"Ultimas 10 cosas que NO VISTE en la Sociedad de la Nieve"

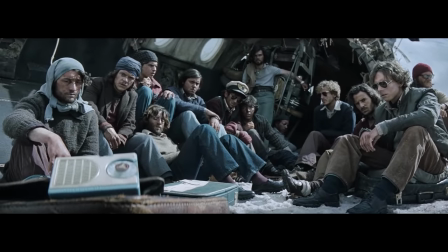0:03 ¿Sabías que la sociedad de la nieve tiene un montón de simbolismos ocultos por el director?
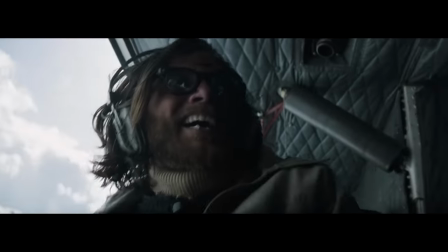0:07 Además, la película borró muchas escenas que seguramente veremos en una versión extendida, de eso hablaremos aquí.
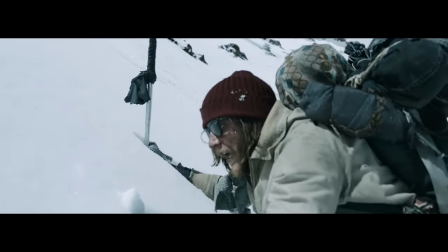0:13 Bienvenidos a Charlie Tales. Hoy revisaremos 10 curiosidades y simbolismos de la película de la sociedad de la nieve.
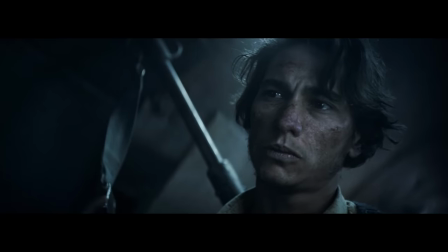0:19 ¿Listos? A darle entonces.
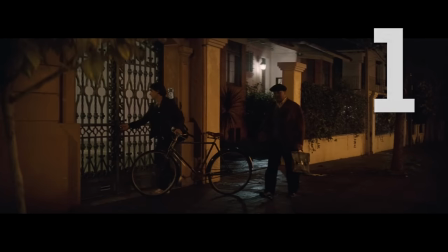0:28 Al inicio de la película podemos ver a Numa Turkati entrando a su casa.
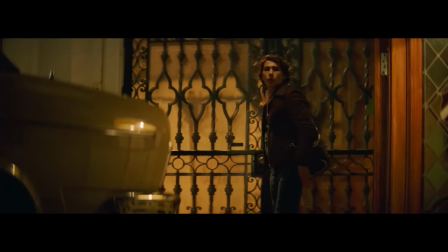0:32 Tal vez piensen que este es un sitio random que la producción consiguió, pero no, esta es la verdadera casa en la que vivió Numa Turcati en Uruguay.
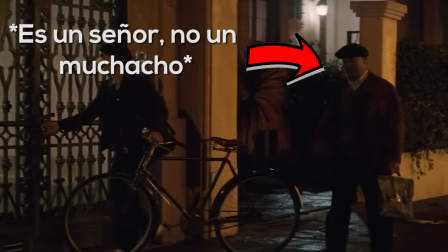0:41 De hecho, poco antes de ingresar a la casa, un jovencito le dice buenas noches, este muchacho es el verdadero sobrino de Numa, Joaquín de Freitas Turcati, y aquí está haciendo un cameo.
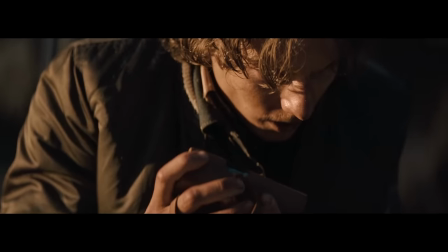0:52 Cuando por fin Nando Parrado y Roberto Canessa llegan a la civilización, escuchamos un boletín de radio que los anuncia como supervivientes, dándole la noticia al mundo.
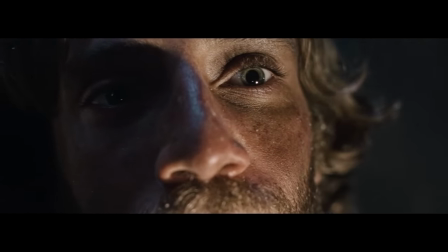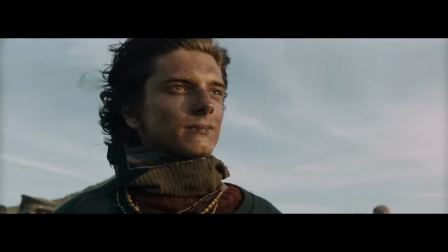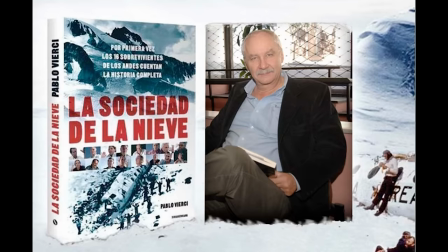1:14 Pues la voz de este locutor pertenece a Pablo Villersi Quien escribió el libro de la sociedad de la nieve Este caballero fue fundamental en la creación de la película Trabajó como productor asociado Y por supuesto aquí hace un cameo en la radio
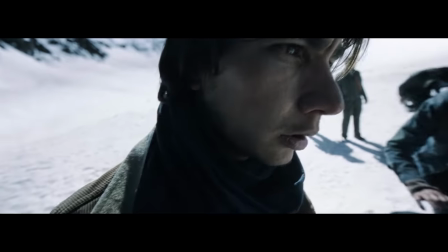1:28 Uno de los momentos más impactantes de la película ocurre cuando los chicos están escuchando la radio y les dan la noticia de que ya no los van a buscar.
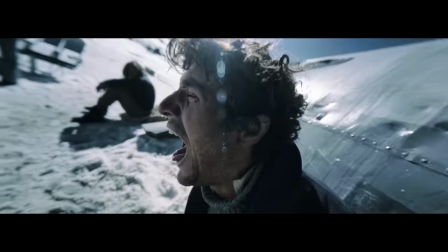1:36 Aquí el locutor dice que se rinden y volverán en unos meses para buscar sus cadáveres.
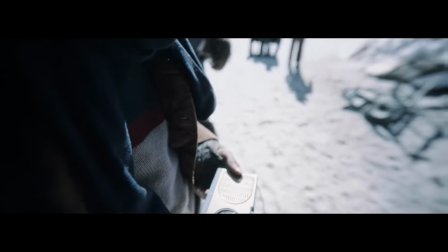1:41 Esta escena es brutal porque nos muestra la desesperación de los chicos. Sin embargo, el director Antonio Bayona también coloca un detalle poderoso.
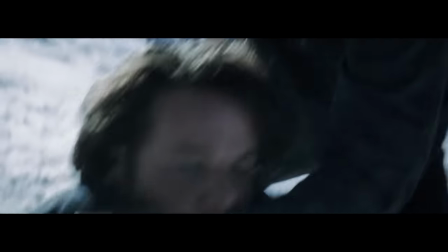1:50 Después de que termina la noticia, la radio pone un anuncio alegre de venta de bicicletas.
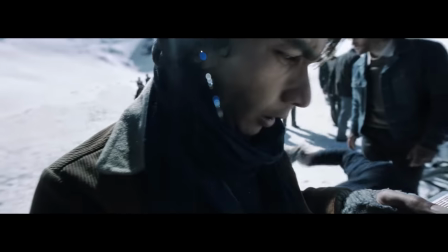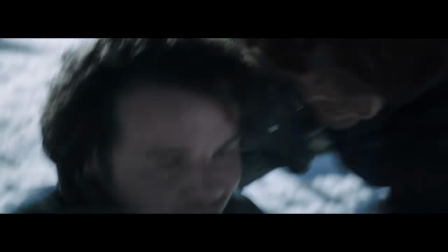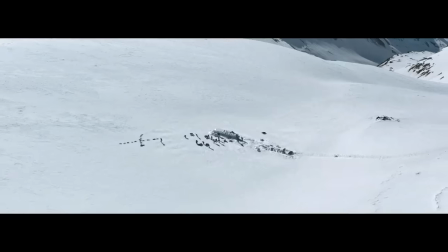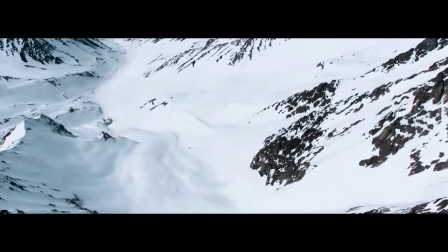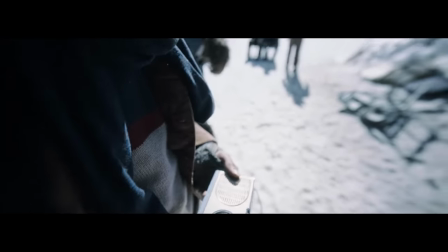2:19 Este es un simbolismo de que aunque la tragedia fue grande, para la sociedad solo fue una noticia más y ya era tiempo de pasar página.
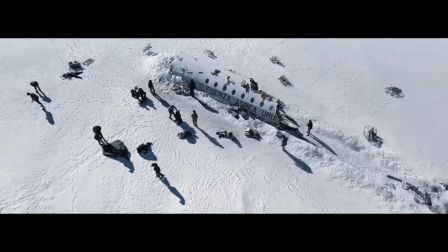2:27 La música alegre suena mientras los chicos gritan desesperados y la cámara se aleja mostrando los pequeños, invisibles entre la nieve.
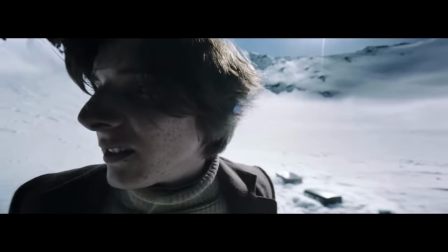2:35 Esta escena es una maravilla cinematográfica y representa brutalmente cómo los jóvenes quedaron abandonados por la sociedad.
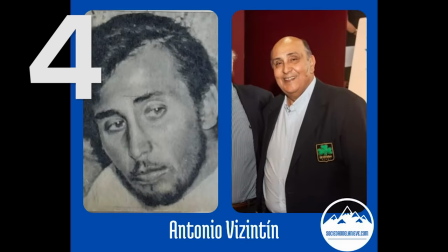2:42 A partir de aquí están solos. Como sabrán, la película contó con cameos de varios de los supervivientes originales.
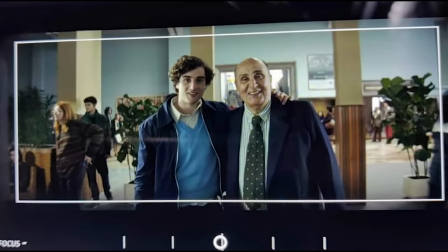2:48 Entre ellos está Antonio Vicintín, quien según filtraciones grabó un cameo para la escena del aeropuerto.
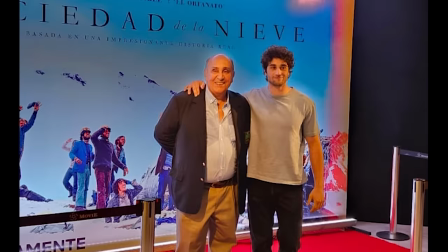2:54 Sin embargo, esta escena no está en la película. Todo parece indicar que fue borrado del metraje final, esperemos poder verlo en una futura versión extendida.
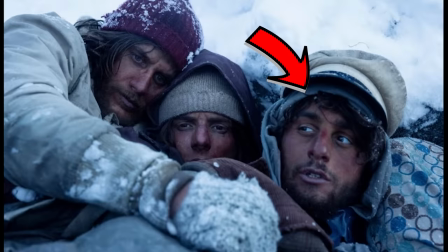3:03 Para quienes no reconozcan a Vicentín, él fue el joven que acompañó a Roberto y Nando en la expedición final.
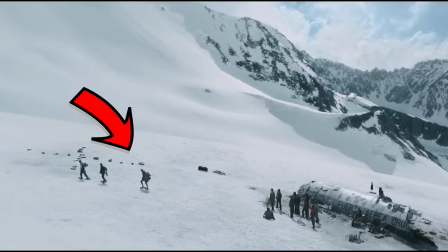3:09 Se suponía que fueran tres quienes debían caminar hacia Chile, pero luego de subir la primera gran montaña,
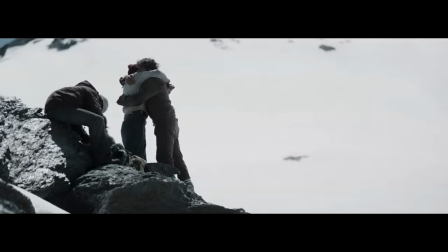3:14 los tres tomaron la decisión de que Vicentín debía regresar, para que a los otros dos les quedara más comida.
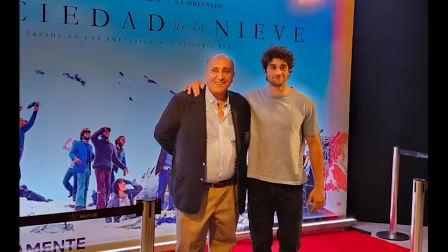3:20 Todo esto lo pudimos ver fielmente en la película, pero interpretado por el actor Agustín de Yacorte.
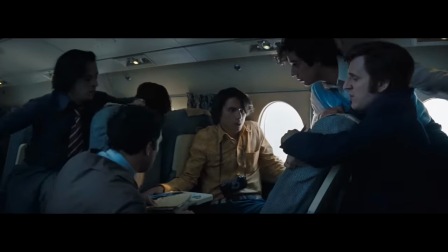3:26 En la escena del choque del avión, podemos ver a los chicos totalmente asustados, debido a que no saben qué está pasando.
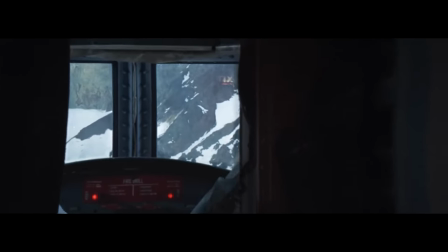3:33 Pero si nos fijamos, la cámara nunca entra a la cabina del piloto, algo que sí nos mostraban en otras películas del accidente. Según el director, esto se hizo por varias razones.
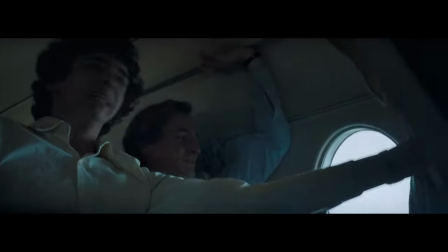3:42 En primer lugar, porque ninguno de los supervivientes estuvo en la cabina durante el choque, así que ninguno sabe qué pasó realmente ahí.
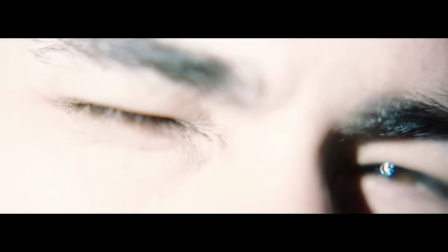3:50 Oficialmente se sabe que el choque ocurrió por un error humano, pero ningún libro te dirá qué causó ese error. Así que el director Bayona decidió no mostrar la cabina de los pilotos durante el choque,
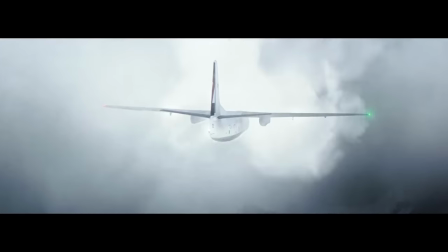4:00 esto como una forma de respeto a los pilotos y también para lograr un efecto dramático.